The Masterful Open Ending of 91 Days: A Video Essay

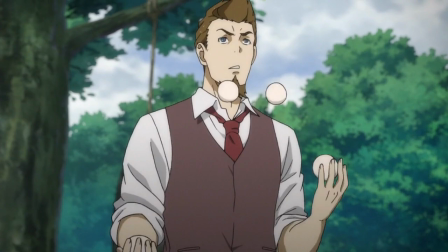He doesn't see Nero as a villain or a bad person because he's lived with him, spend time around him and thus sees him as a regular person he just gets to
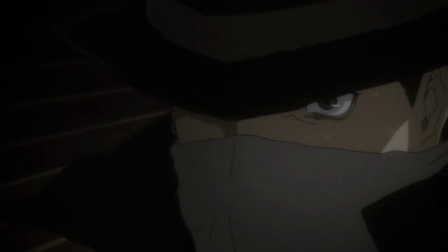know Nero as a human being rather than as this like villainous figure that he vaguely recalls from his childhood he had an
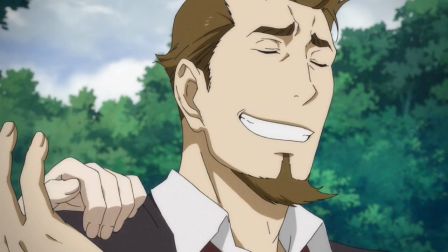attachment to him and that was his reasoning for not killing Nero thematic closure
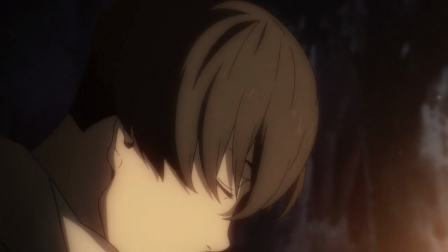is the key in terms of linking lingering answering questions and
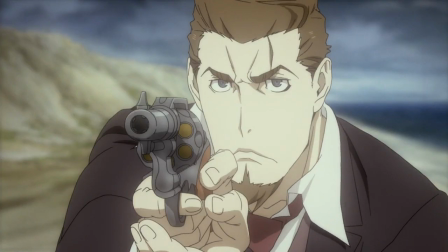tying a knot in terms of thematic themes of the series so that
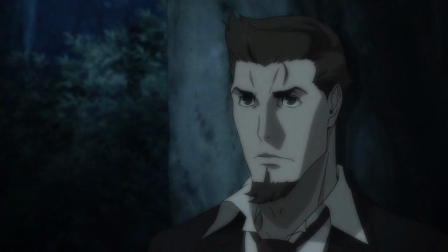the audience reaches the optimal amount of contentment and closure.
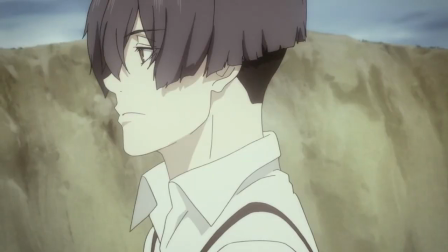Ending where you began. The last scene between Nero and Angelo mirrors the start of the show.
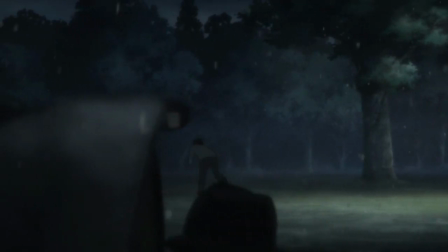Nero is once again pointing a gun at Angelo's back, echoing the theme of the series where violence and the mob is circular.
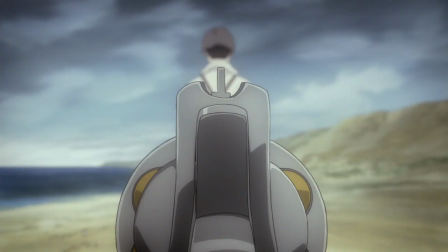It is a never-ending cycle of violence destroying themselves over and over and over again.
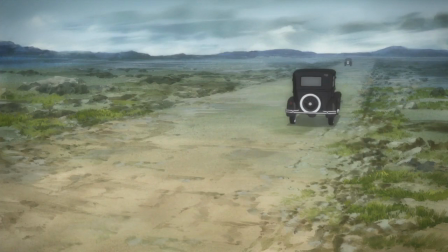To end where the show starts off is a very beautiful way to call back to the start of a series and wrap up the general plot in a way that feels complete since we are watching a familiar scene but in a new and different context.
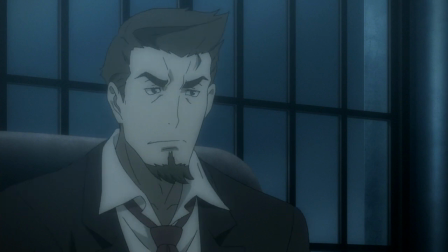We see this scene after each character has gone through their own respective journeys and personal growth throughout the narrative.
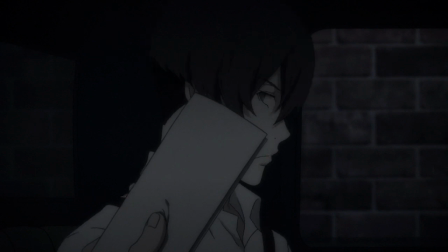So ending where you begin not only works visually since it is an anime series but But it works structurally to end the show with the premise of a simple choice,
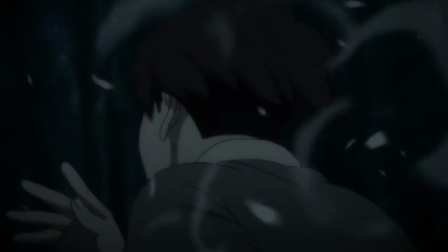whether to pull the trigger or to not pull the trigger. The same dilemma, but with the characters after their journey has been fulfilled,
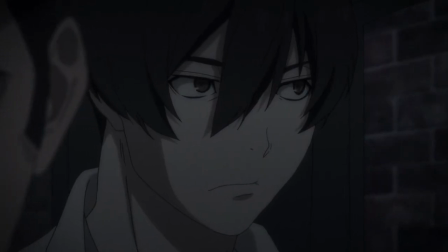thus making this decision much more loaded and worthwhile to the audience.
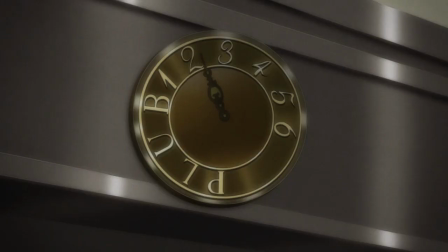The audience can now question, after this entire journey has been accomplished, will the same outcome occur or will it not?
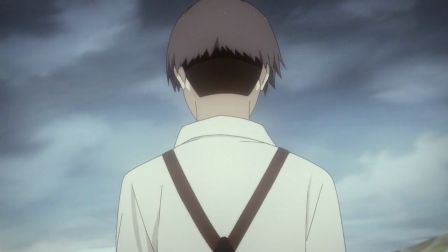That is the question of this open end.
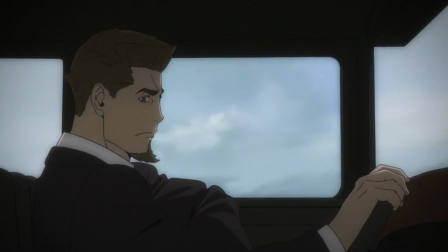Why does the sight of a pineapple can evoke such emotions out of a viewer when you see this ending scene?
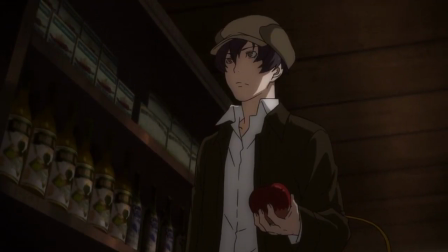The key is in the can's meanings. Otherwise, it is simply a can of sliced fruit.
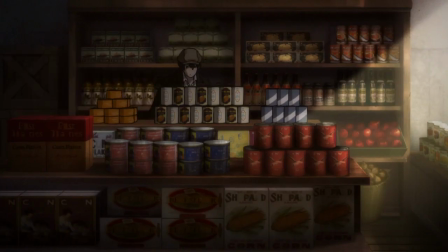It's because the symbol of that can evokes a sentimental meaning to the audience who has watched this show.
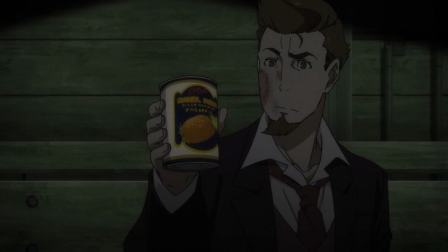There is an intention to this symbol, an intended association that the viewer is expected to make at the sight of this visual.
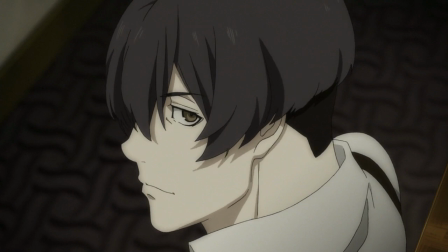The pineapple can symbolize both Angelo himself and the happy times they spent together on the road trip.
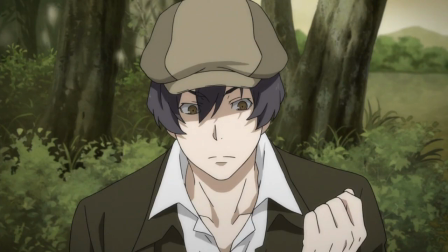It is a literal reminder and or memento of Angelo that brings a smile to his face. This tugs on the viewer's heartstrings, especially after the resounding gunshot sound, in which, as an audience,
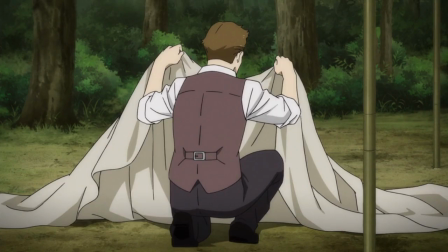we can either think Nero has shot Angelo, killing him, or whether he has missed the shot but has left Angelo behind,
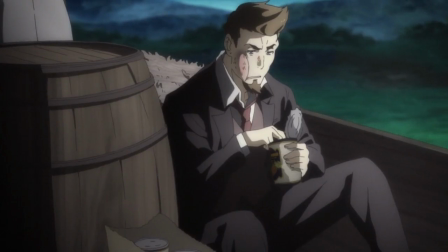and that in either case, this is a sentimental farewell between the two leads.
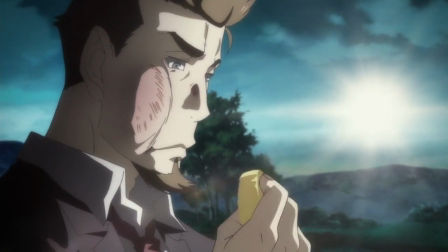And this farewell is propelled by the visual symbol of the memorable sliced pineapple can from their wacky adventures together on the road.
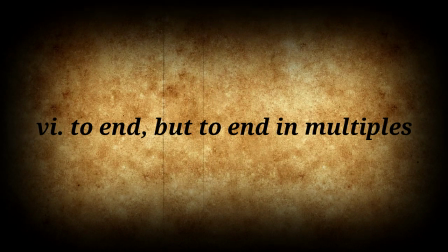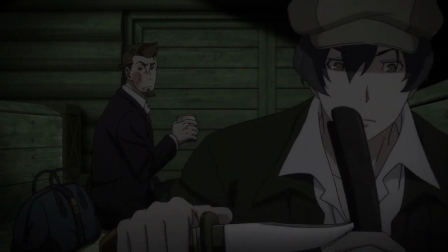by this i mean there are multiple endings a viewer can each come to watching the same sequence of animation a masterful open ending
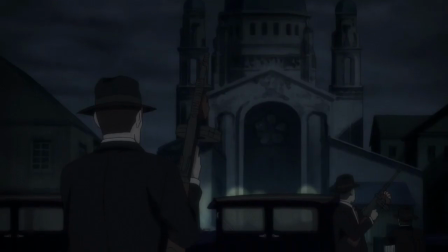can nail the ambiguous nature of where the characters end up we don't know if nero will survive we don't know if angelo is dead because we did not see his
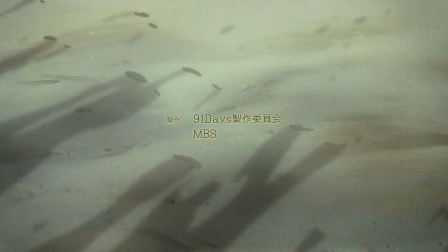body nor any blood the answers are unclear and the evidence is wiped away by the shore of the waters so that deciphering any possible answers is impossible.
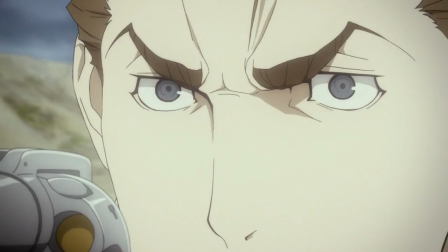The shots of the shooting itself are cut up so that it is unclear if Angela was truly shot.
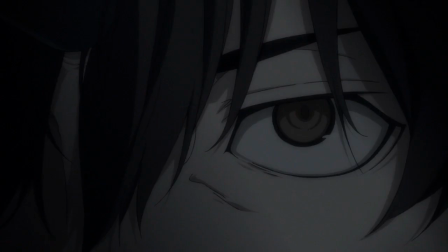We hear the shot and see the smoke of the gun, but we do not see a body or hear a body fall down after being shot.
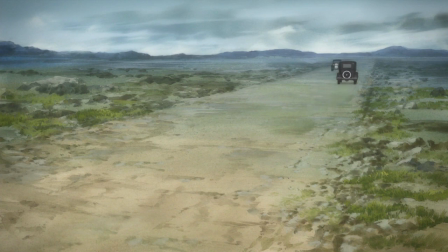Instead, we see Nero driving away from a beach past a man who has been tailing them the entire time since the Vanetti family's destruction.